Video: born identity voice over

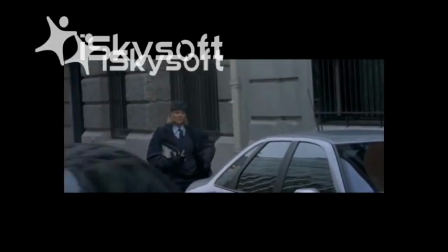the start of the 5-minute clip, Bourne Identity were introduced to the characters in mid-shot as he was on the phone.
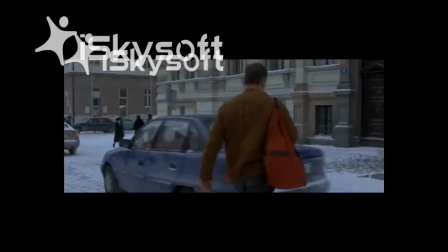We are then shown a long shot of Bourne. This is to be able to see the character fully.
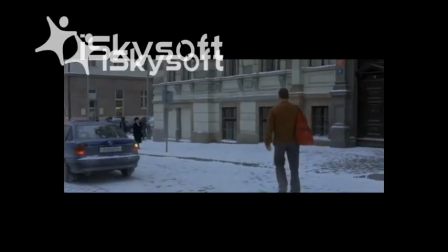Mise-en-scène shows us what the character is wearing, facial expressions, their positioning, also the setting of props used and the lighting.
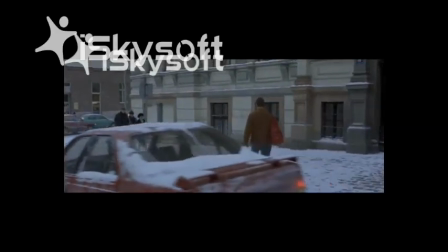From this, the audience can tell the character is an ordinary man due to his costume. He is wearing a yellow jumper with jeans, the average day-to-day clothing.
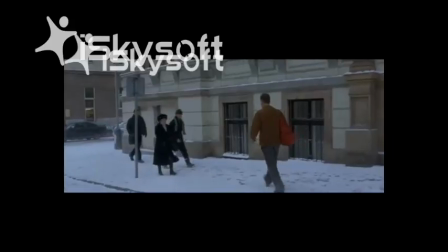Having an original man is part of the thriller codes and conventions.
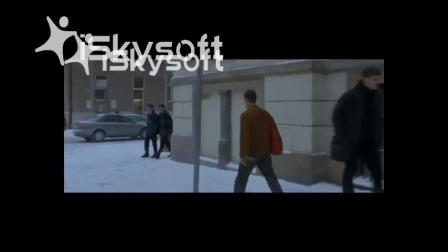As the main character, Bourne, is walking down the streets, a score is played in the background.
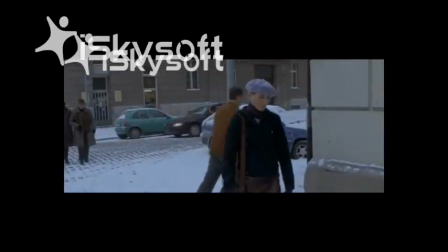It begins to add pressure for the viewer. The score has a fast pace to match Bourne's walking.
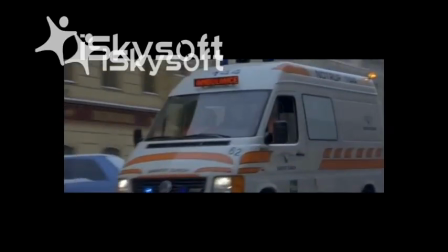The sirens used are a synchronous sound as the sirens match the view.
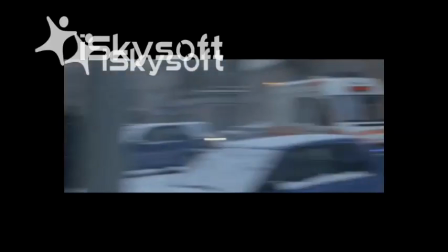They are to create tension and pressure as Bourne's reaction is sharp and you can see the worry in his face,
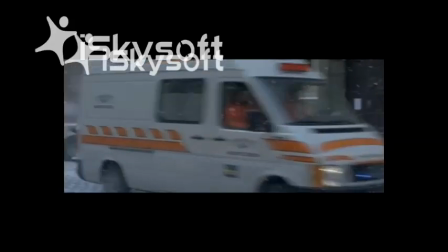which also makes the viewer worried because they don't know what is happening and why Bourne is cautious about the police.
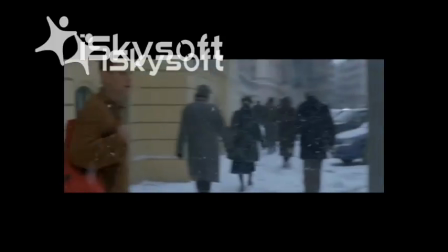A handheld camera is used and also a pan camera movement at the same time when you hear the sound of the sirens.
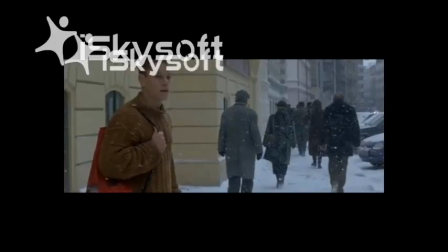The camera is moved to the side to show the audience the ambulance and then pan back to Bourne's face.
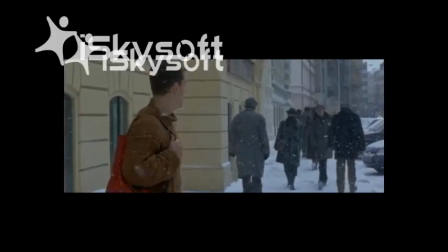The reason they does not cut the shot is because it makes the audience feel like they are in the film and not just watching it, and also the pan relates to Bourne's head moving to the side to see what it is.
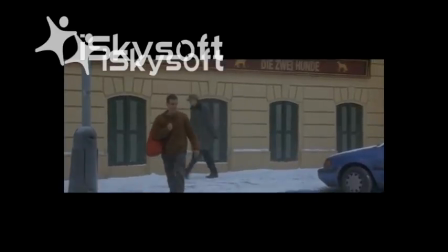Most of these shots are quite long as they last longer than a few seconds before cutting to a different part.
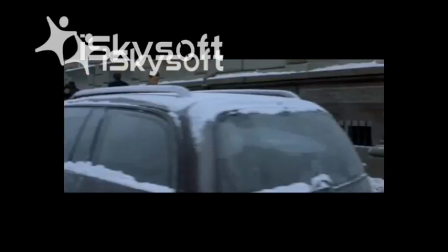By having a long take, it shows the viewer that Bourne has been walking for a long period of time to create both tension and excitement.
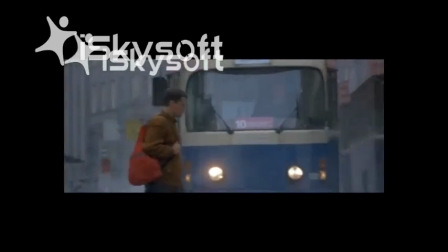The scared and tension effect is created when the audience witness Bourne walking in front of a tram, as it creates a close call that Bourne didn't get hit.
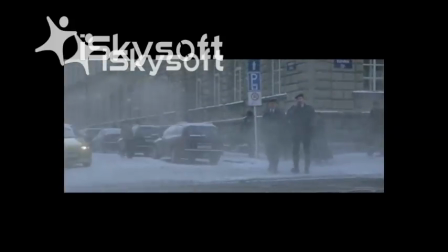Not long after the tram goes past, we see two men going the same way as Bourne, and this creates the feeling that they are following Bourne but you don't know why.
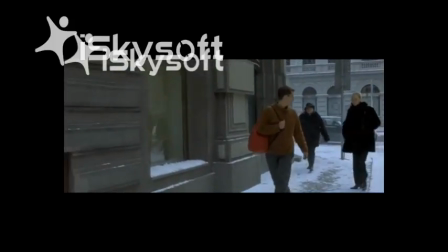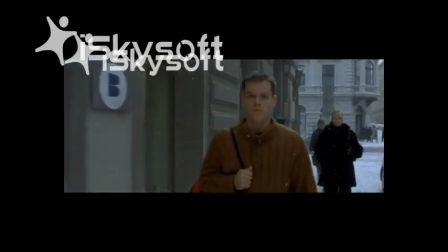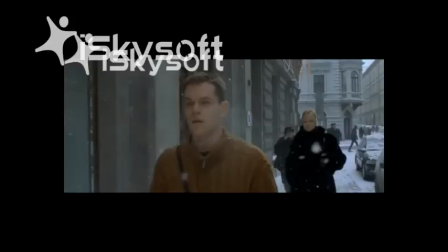The point of view shot is used of the American flag. This gives the audience a sense of relief that he is safe and he is now allowed to be in there.
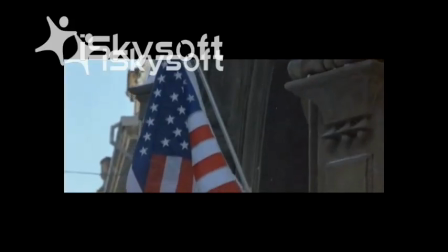When the American flag is shown, a point of view shot, it is also a low angle to show that Bourne is looking up to it.
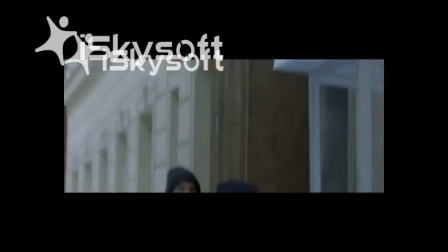A tilt is also used here to make the audience feel like they are in Bourne's position and looking up at the flag.
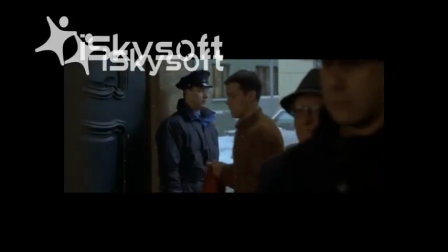Once Bourne has entered the building safely, the audience is shown the police that are trying to get in just after Bourne enters.
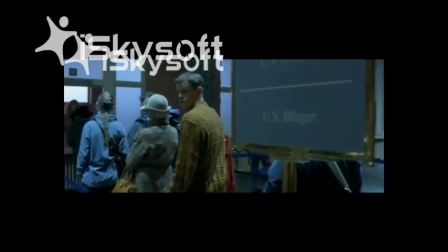This begins to raise questions about the narrative for the audience, which is part of the genre codes and conventions.
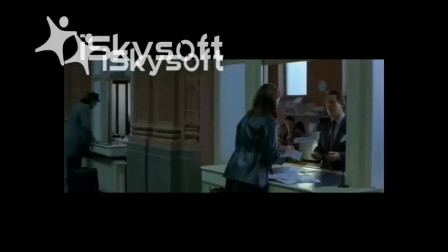A mid-shot is used when Bourne is looking around while he's waiting in the queue.
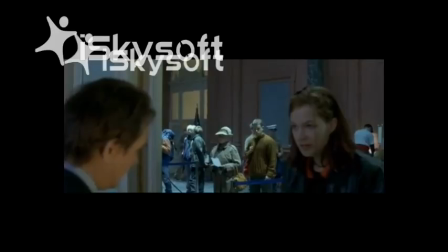A match on action is also used here as Bourne looks off the camera and then the point of view shot is used to show the audience what he is looking at.
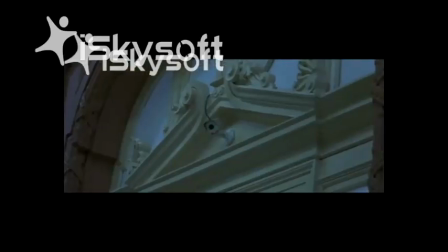Miss Christ, please, I'm going to have to ask you to keep your voice down. Excuse me, but where's the guy that I talked to last week?
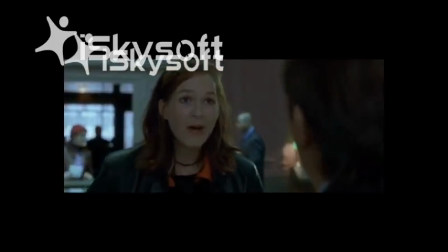Every week it's a new person. Oh, and I suppose... I don't know who you saw last week.
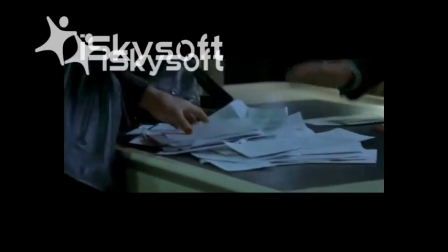Well, Throughout the whole of this scene, a handheld camera is being used to make the audience feel like they are in the film.
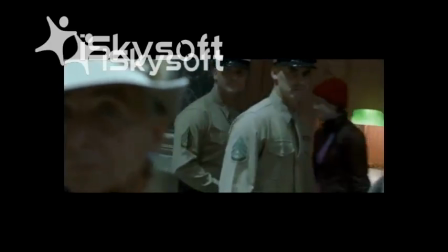This is part of the classical Hollywood style, which is also an editing system that makes the audience feel like they are in the film and not just watching it.
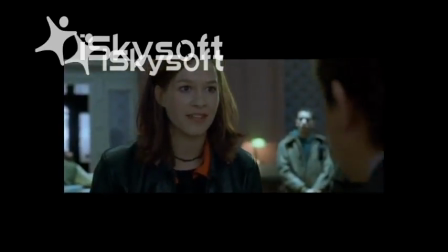It's not about a green card anymore. It's completely different. It's not a menu, Miss Price. You don't just pick what you want.
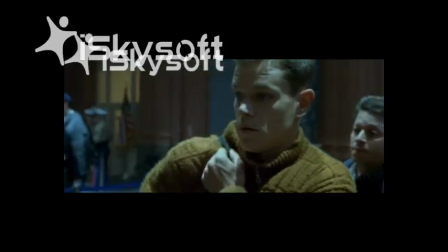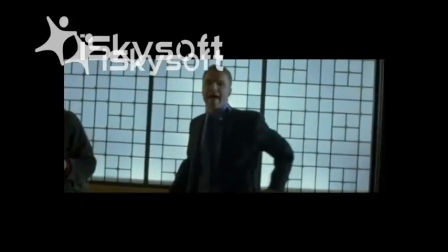Tension has rose for the audience as Bourne has got caught and they don't know what will happen next.
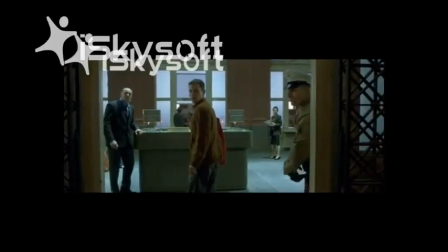This gives a sitting on the edge of your seat effect.
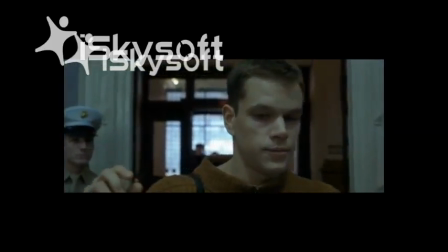A heartbeat sound effect is used to make the situation sound more silent than it actually is.
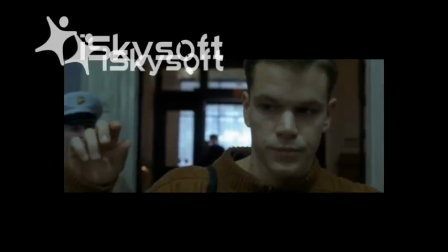A slow motion effect is also used when Bourne is raising up his hands to show that he gives surrender.
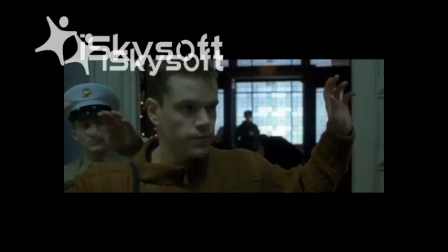Close up and a two-shot is used when the guards grab Bourne on the shoulder, ready to take him away,
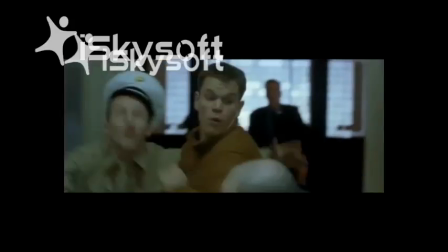but then Bourne strikes back and grabs the guard's hand and throws him over his shoulders to begin a fight scene with 3 of the guards.
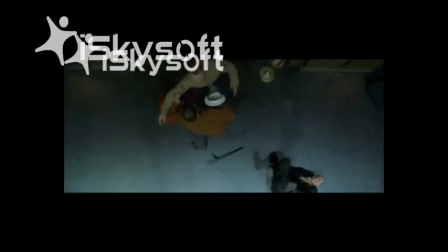Many short takes have been used to symbolise the fact that Bourne is moving quickly and trying to get out. It also shows the different people that are getting involved.
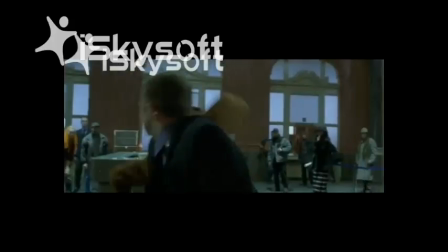The fast motion is superior and makes the film more exciting, as there was just slow motion used and now there is fast.
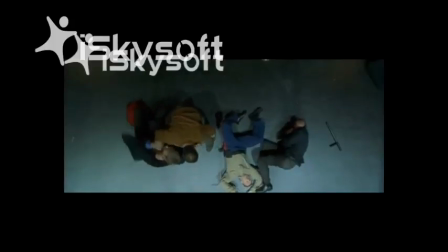An aerial shot has been used once Bourne has got all 3 of the people on the floor. This shows dominance.
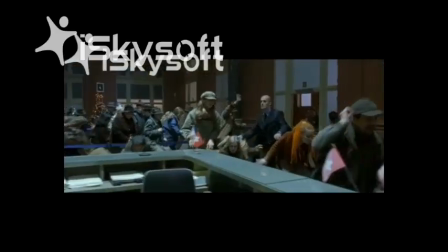Low angle has been used when Bourne first gets the gun and points at the 3 men on the floor. This shows that Bourne is now the stronger character.
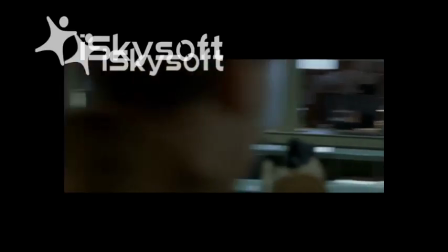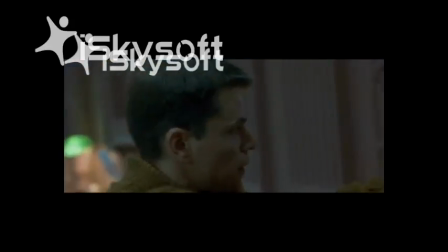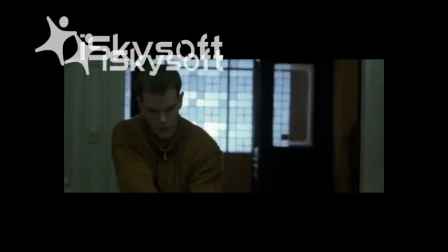High angle is also used looking down at the 3 men on the floor. This shows that they are weak.
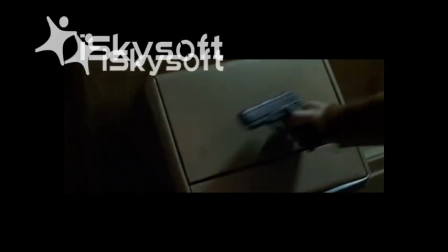A close-up is then used on the bin as Bourne puts the gun in there, trying to get rid of the evidence that he had it.
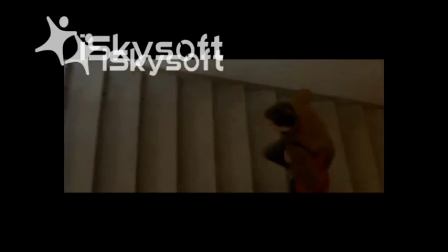The use of stairs has been used, which is also a thriller code and convention.
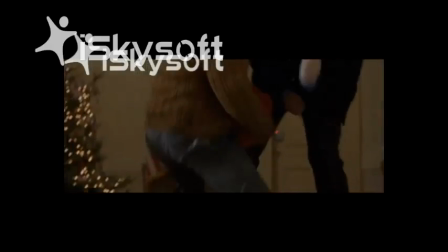We are shown that Bourne takes out another security and throws him down the stairs. The shot is left on the security and Bourne walking off in the background.
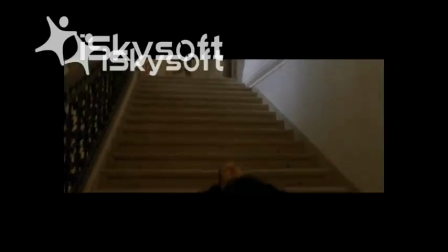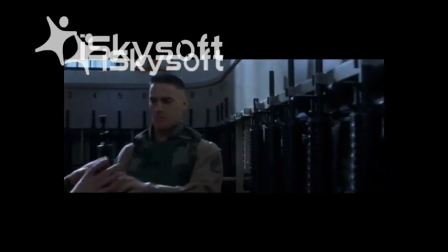A crosscut has been used on the army men grabbing the weapons, ready to find Bourne, who has no weapons.
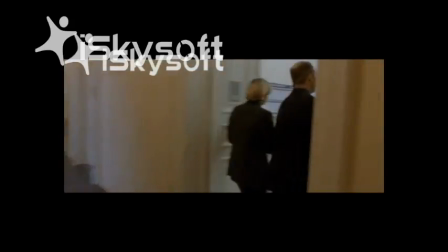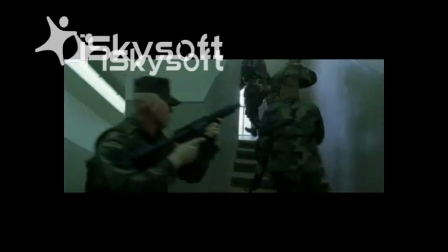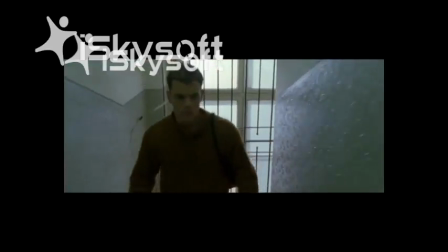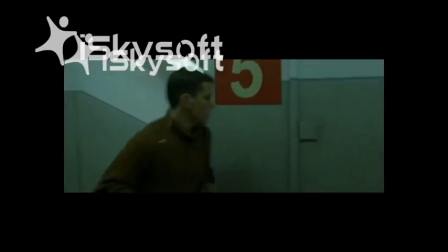The cross-cutting between the army and Bourne creates much tension for the audience, as you are shown that they are on the same floor and you don't know whether they will catch Bourne or not.
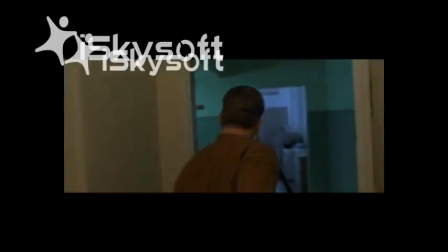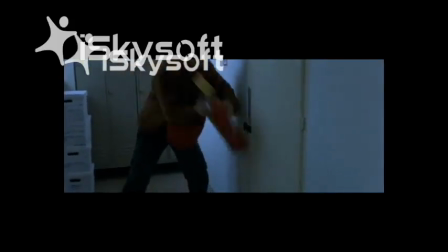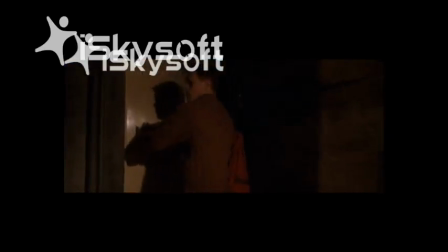Low-key lighting has been used when Bourne gets into the room to get out of the building.
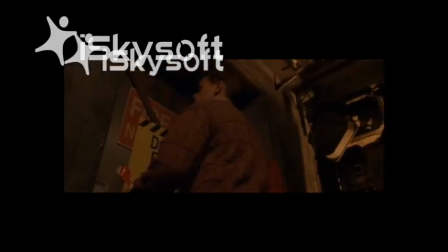As Bourne is trying to get out, a score is played in the background.
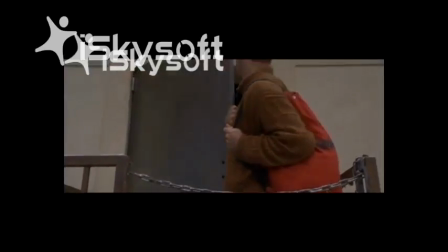Finally, when Bourne enables himself to get out of the room, the score stops from the eddy sharpness, as Bourne has finally got out with not being caught.
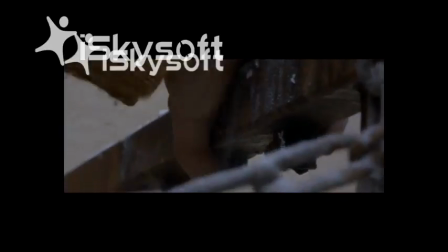Many point of view shots have been used in this scene to show that Bourne is looking for a way out and a way down from the top of the building.